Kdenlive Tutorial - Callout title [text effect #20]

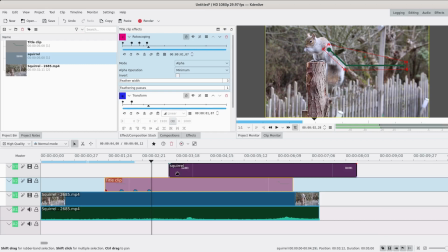[4:04]
perfect lastly we'll have the text show up so I want it to come like
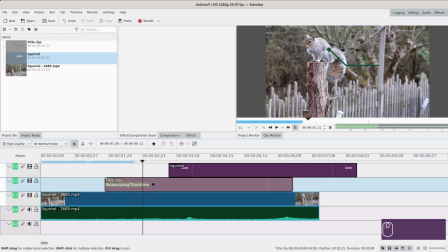[4:08]
around here maybe I think this whole thing is too slow so I'm gonna bring all of the key frames closer to the beginning and then I can move
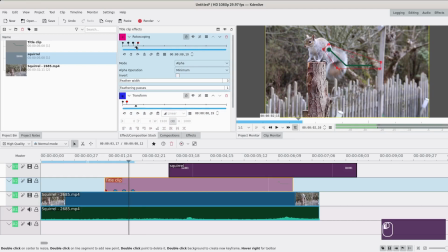[4:19]
my scroll text somewhere around here I think that would be
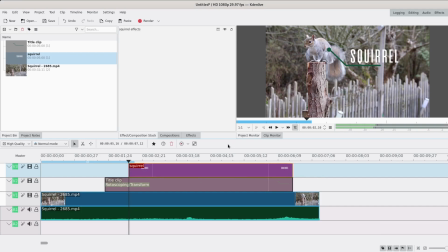[4:24]
good and it's gonna show up by coming from
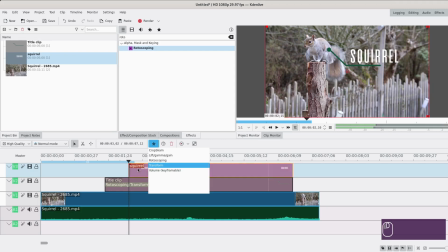[4:30]
under first add a transform effect as just we did just before add
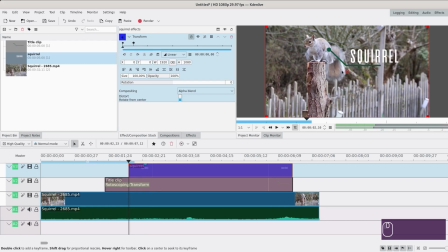[4:35]
a keyframe for the endpoint and come back to the first one and move it down only down this time so I can just Center it to make sure it didn't move but you can obviously see it underneath here which we don't want so I'm gonna add a rotoscoping effect again because I like it you could do it with alpha shapes as
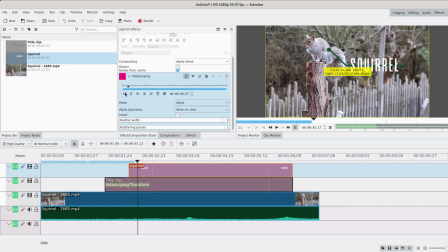[4:55]
well it's just easier to use photoscoping so I'm gonna go back to the first frame and add a rectangle somewhere like here
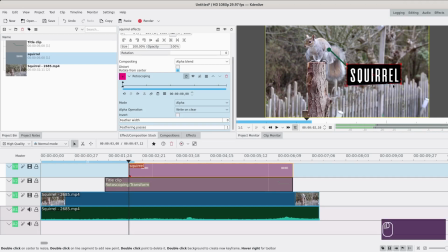[5:07]
what you want is to hide this world so for now it's gonna be like this but then you can change the alpha operation to subtract and now we can't see it and I'm gonna change the feather width to like three maybe and now you'll see when it goes up it shows up see
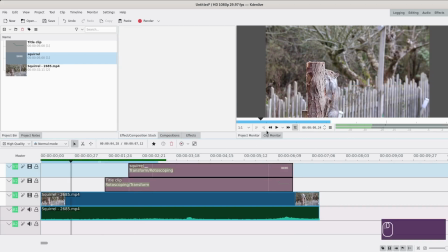[5:24]
what that looks like so one thing I find is that it's too linear when the text shows up I would want it to be a bit more
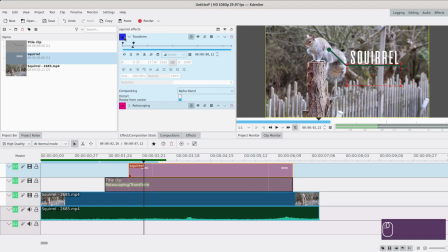[5:39]
bouncy and stuff so I'm gonna add another key frame here
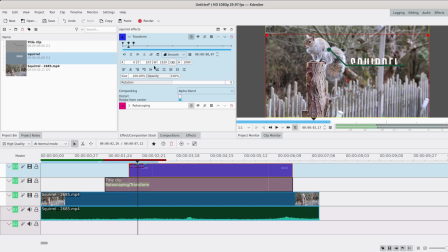[5:44]
and I'm gonna make it higher in this direction and add another key frame here that's just the same one as the previous one and I hope that's better that's
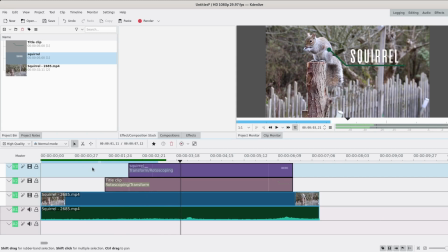[6:01]
way better you can see that the text looks more natural well I don't know if you can call text natural but you see what I mean so
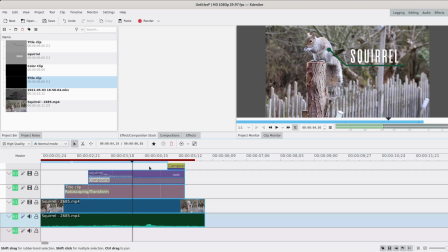[6:11]
I was actually working on editing the video and I wanted to end this better
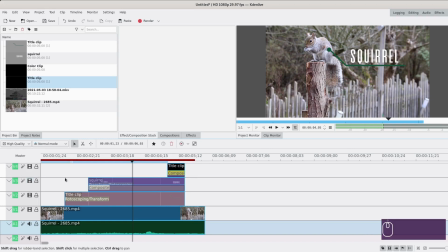[6:17]
so I'm gonna show you what I did to do this I made a title
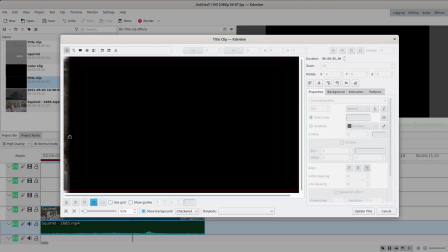[6:21]
clip like a rectangle with some transparency on the left thanks to a gradient I
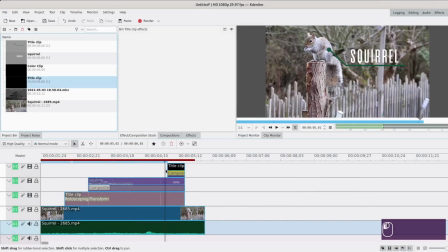[6:26]
made this and then I made it move with a
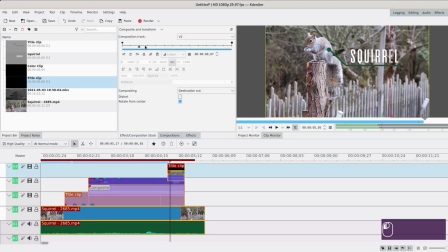[6:30]
compositor transform and destination out as compositing and when it moves in it will hide the whole thing because
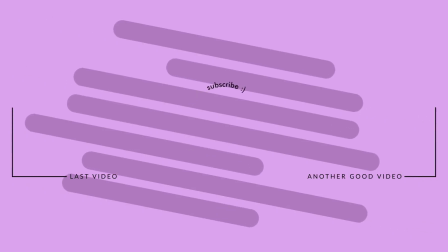[6:38]
I added a composite between the two layers so I hope you liked it as usual please like subscribe more coming soon bye bye